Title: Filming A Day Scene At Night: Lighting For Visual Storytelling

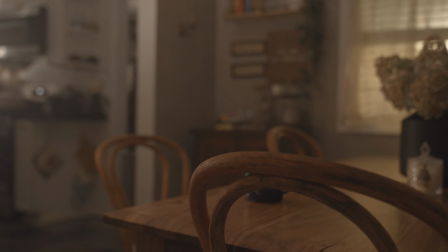And as an added bonus, the light in the kitchen was reflecting, getting this, little reflection of light on the microwave. And that kind of, to me, just further gave the illusion that there's actual sunlight peeking through these windows.
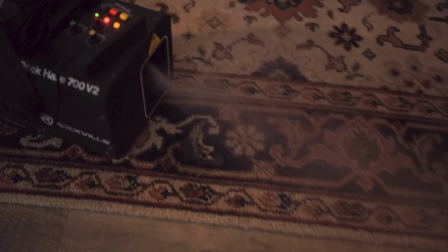It looked that way, at least to me personally. So I just pumped in a little bit of haze to add a little more depth.
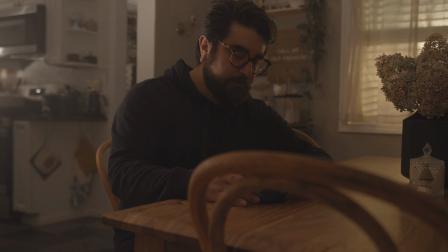And here is the final look. Now, of course, both shots and both methods can work really great.
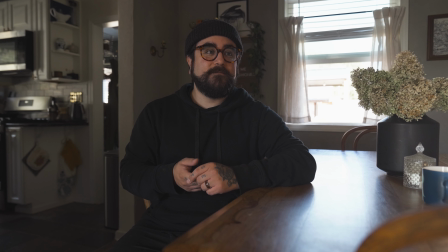However, when you place our day shot side by side with our night for day shot,
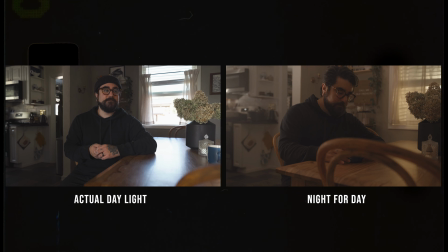you could start to see how having control over the light can absolutely help you have full control over how the lighting can impact the viewer and the way they perceive the story. Because lighting is so commonly overlooked, I totally ignored it at the beginning of my journey as a filmmaker,
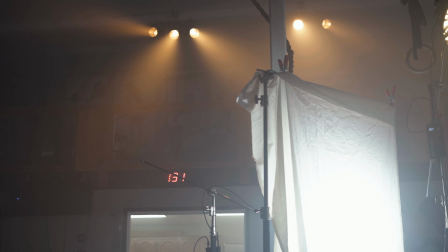for sure, which looking back at those projects now, wow. And the way we light our films and videos will definitely impact the way it's perceived.
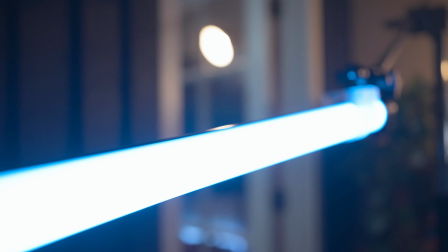And by understanding light in the context of visual storytelling and working to be intentional about how you implement them into your scene,
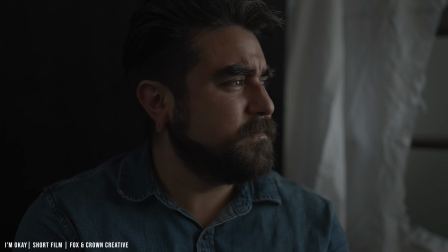not only will this elevate your films, but this will also make your work stand out from all the rest.
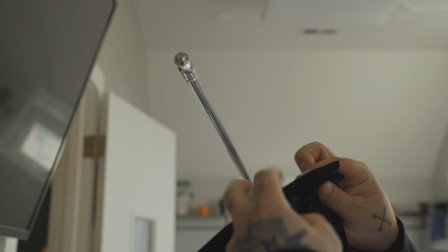So as always on this channel, I just want to encourage you to grab a few friends, maybe some family members, and try some of these techniques out for yourself.
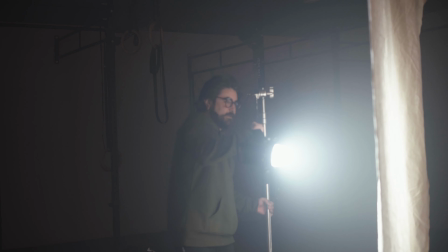Practice them often, and in due time, you'll start to see the results you're looking for before you know it. Well, that's gonna do it for me, you guys. Thank you so much for joining me in this video. If you like this video or you learned something, please click the like button down below. Consider subscribing if you haven't already, and I'll catch you in the next one. Cheers, friends.